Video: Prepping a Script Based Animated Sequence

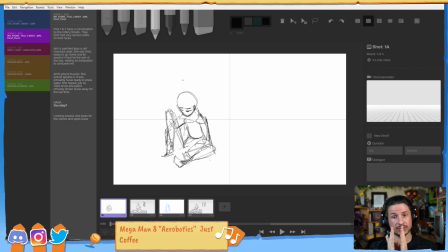As the shot progresses, I want to bring them closer and closer to the center where they feel like they are together. Not past the center. If they kind of come in this way, this will make them feel antagonistic, like they're pushing through.
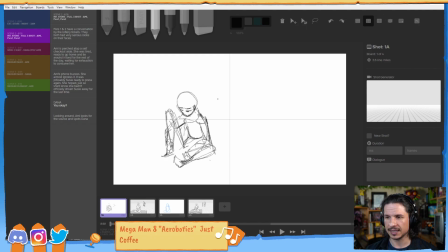If I was to imagine both characters in the same scene, what I would want is for them to be kind of equal. This shows that they've come together in the end, compared to
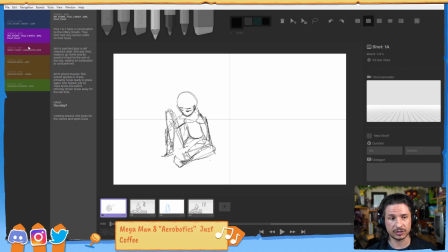separating and being further apart throughout the shot. So we start her here. As we cut through, you can see this character is very close to the center. She actually wants to be friends. So she's closer to the center right there. That's my thinking through this.
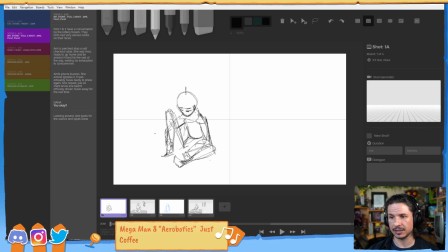She's not pushing past the center, not like the original people here, who are pushing into that space.
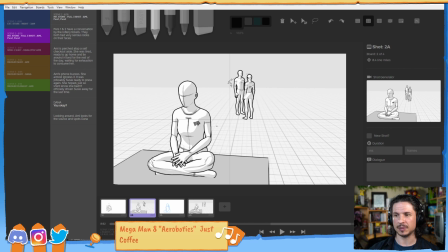And I might actually push them a little bit more to push into that space.
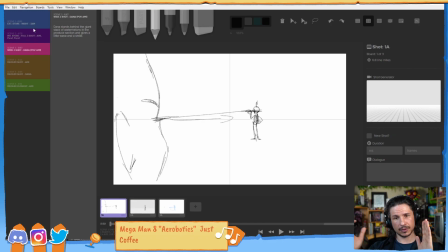But she is trying to bridge the gap between the characters.
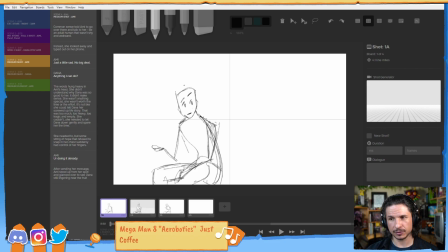And then here, the character will be a little bit closer than they were there. Just a little bit. To show that, oh, that connection was bridged a little bit more. But then she pulls away.
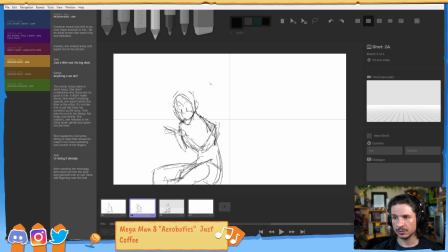So she would come back down around this way, pulling herself away, extending the gap. making it feel like as much as she wants to, she can't. She can't make that jump to be friends.
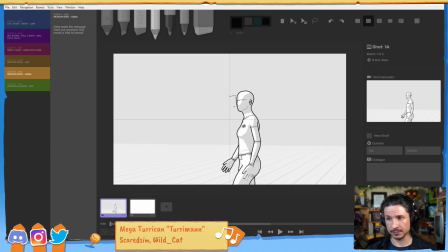Then this one, you can see much closer. So she's always happy.
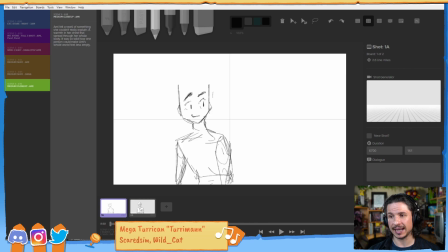She always wants to be friends. So she stays near the center. And by the end, much closer to the center there. So I'm using that left and right space of the character to try and tell a story of the emotional beats,
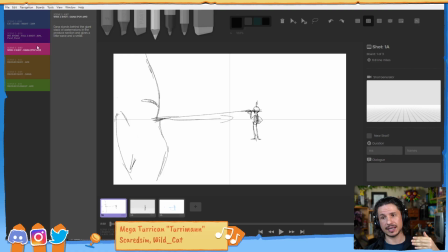of how the character can push through and feel like they're separating or coming closer to the other character
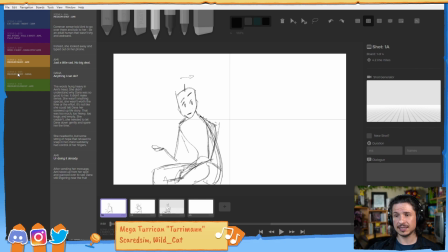and with their environment as well. So all of this stuff, it's stuff that I like to try and write down and try to plan out before I jump into Maya. Because the moment you jump into Maya, suddenly you're thinking of everything else.
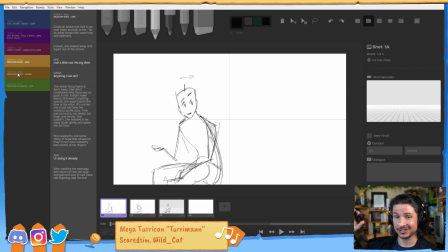You're thinking of line of action, you're thinking of your spacing, your timing, your everything. And it can be very easy to overlook these things. Overlook, how does the camera enhance the story? How does the camera angle push this
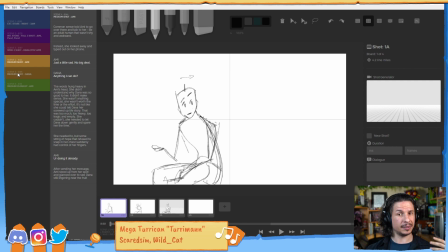feeling in a character of feeling lonely or superior or small and weak? How can you push the characters to feel different? So this is pretty much everything I go through when I'm trying to think of a sequence.
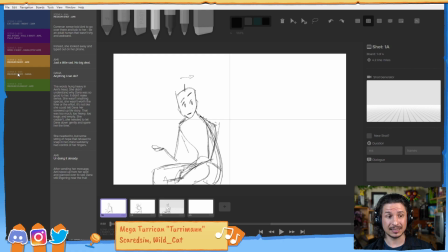And I go through even more than that, honestly. This is just kind of the starting point of this sequence here. And it's going to change a lot. Again, this is just a few days worth of thinking and putting things down.
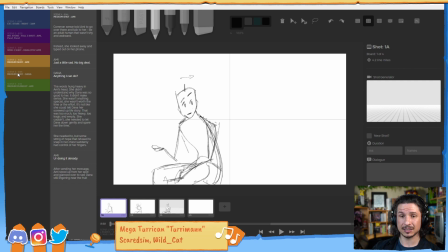Once I go into animation and start bringing things into Maya, I'll figure out that some things work, some things don't. And that's okay. It's exploration. It's trying to figure out what
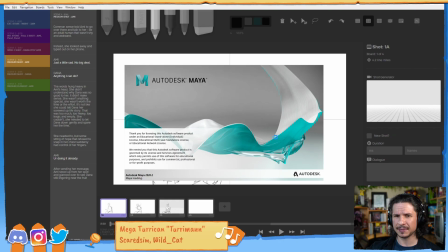you can do and how you can enhance all of your moments to make them as powerful as possible, and starting that right away. The worst thing you can do when you're starting to do a sequence or any shot, honestly, is to just go, oh, I'll do this.
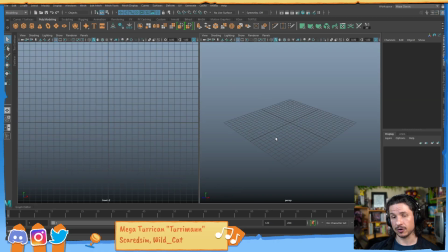And you jump right into Maya and you just start doing it. Or you shoot reference and you'll use your reference, which is good. Always use reference.
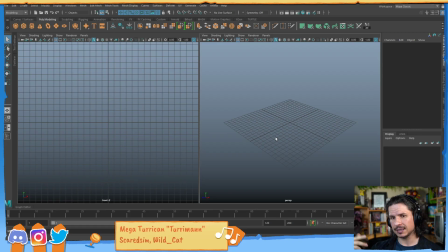But if you didn't think of who your character was or how you can enhance the scene by the camera and the position of the camera, you're losing a lot, especially when you're doing acting and sequence work.
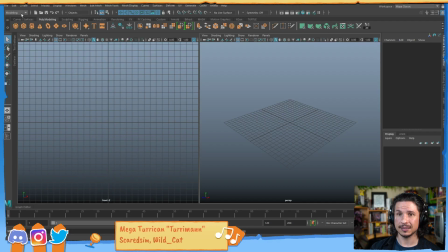So that's kind of the main thing there. Now, I did want to show just a quick, let's see if I have it here. I was jumping between Maya as well as I was doing all of that.
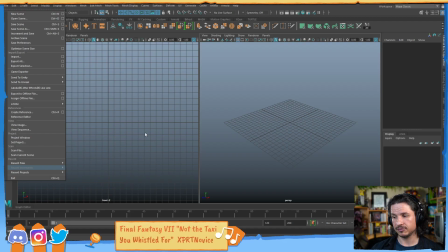And part of what I was doing was just doing some quick
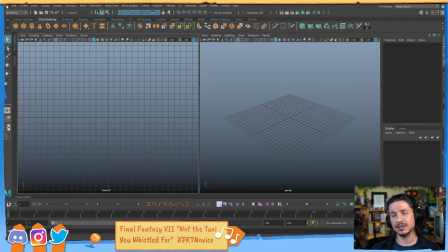poses in Maya to see if I could capture some of the drawings that I had done. So let's see if I think I have it right here. So I'm thinking of using the Amy rig for this, which is why in the story it's called Amy.
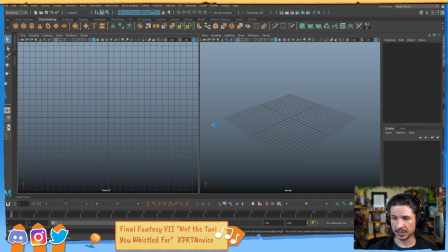So let me open this up here. And I was just exploring camera angles, exploring what I could do with the rig. This is another thing, which I'm going to probably be doing more of tomorrow. We might do a little bit of it today.
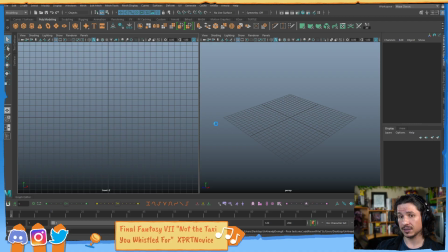We'll see. Just exploring the characters and pushing the rigs. Because I might plan something out. I want the character to curl up into a ball.
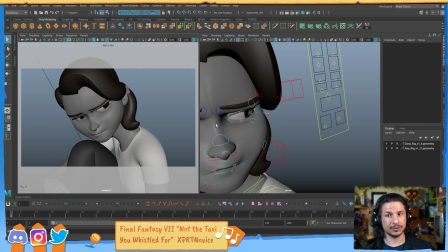But if I can't get the rig to do that, that idea might have to be changed. And I want to figure that out before I jump into a whole bunch of animation.
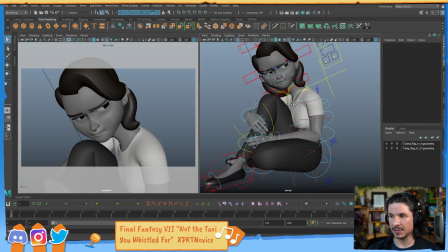So this was taking the Amy rig here and trying to quickly, just like this, it was just a few minutes of posing out the character,
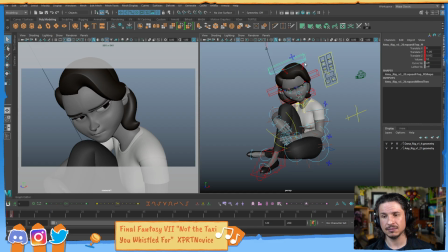trying to get familiar with the rig and seeing if I could capture the pose that I wanted.
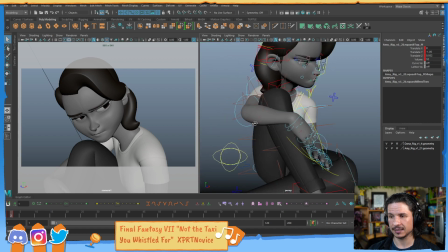Specifically, this character with the knee up and kind of holding the leg. Now you'll notice the hand, this hand isn't even posed out at all, but that's fine.
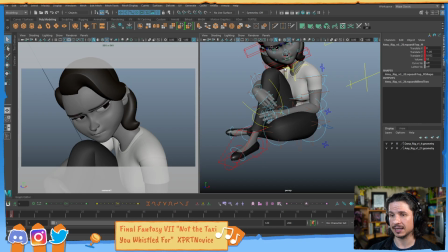It was just trying to get that base in there. And it was working. And this is where I also found out that, I want that camera angle where we have the point,
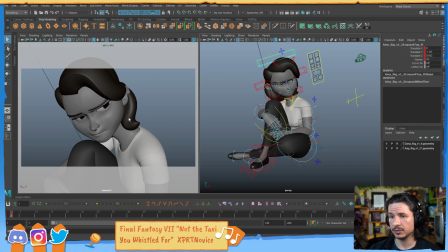not a point of view, but the over the shoulder view. Because I was exploring this and I have the other character over here.
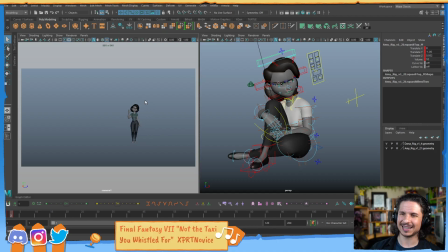It was going to be something like this, and it's like, that character's so lonely in the screen.
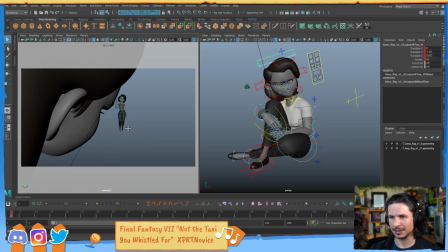And I just moved the camera something like this, and it's like, oh, that feels much better already.
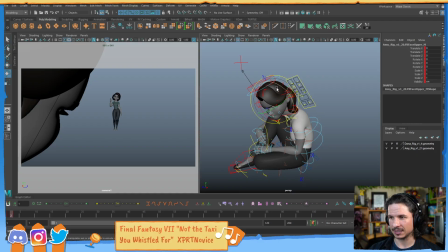It's not perfect because I would want the head to be kind of straighter and then turned more so we don't see the eyelash quite as much, so more like this. But suddenly that creates a connection where we get that eye line that connects.
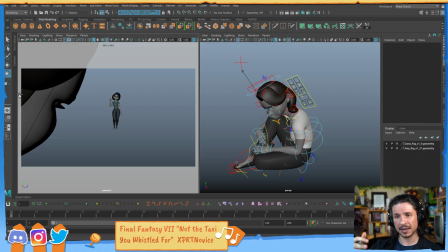So jumping back and forth is not a bad thing.
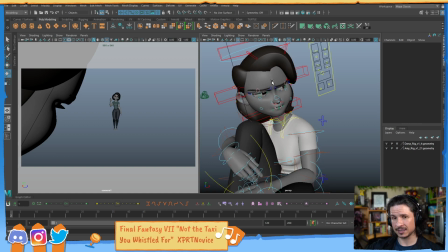You do not have to just go one step at a time, and then once you're done the storyboarding, you'll never go back. No, you're bouncing back and forth all the time.
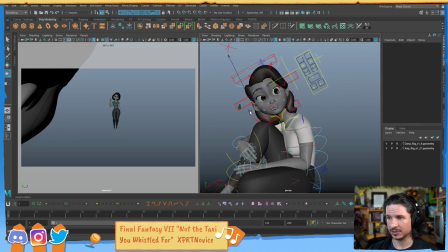So just quick character poses, and this was the trying to push that shocked expression
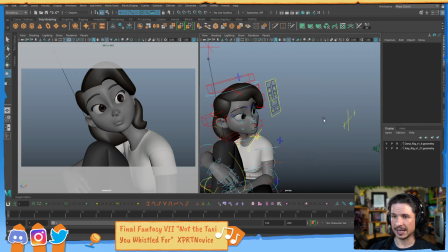a little bit. And this was literally, I was doing some work,
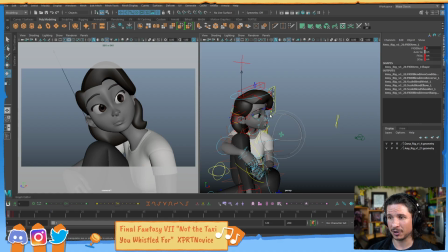waiting for a meeting, and I just posed out a few quick expressions. And that was it. But it helped me understand what I can do with this rig and what I can't.
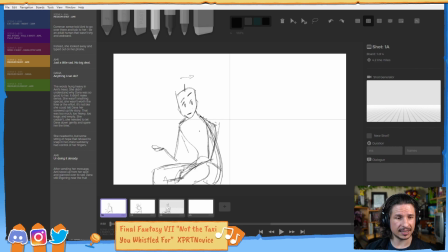So let's see, this is out of context. There are so many videos for animation, like how to animate quadruped walk. My question is it okay to watch, or should I learn manually by looking at reference and from master studies? Do both. You do all of them.
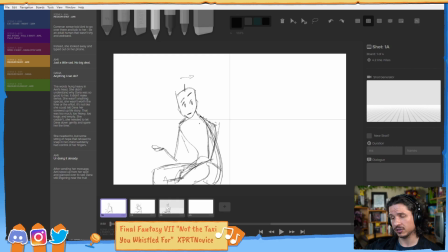So the big thing is when you're learning anything, if you're learning how to draw, if you're learning how to animate, if you're learning anything, there's not one source that's going to teach you everything. So for example, let's kind of stick with drawing because it's a little easier to explain.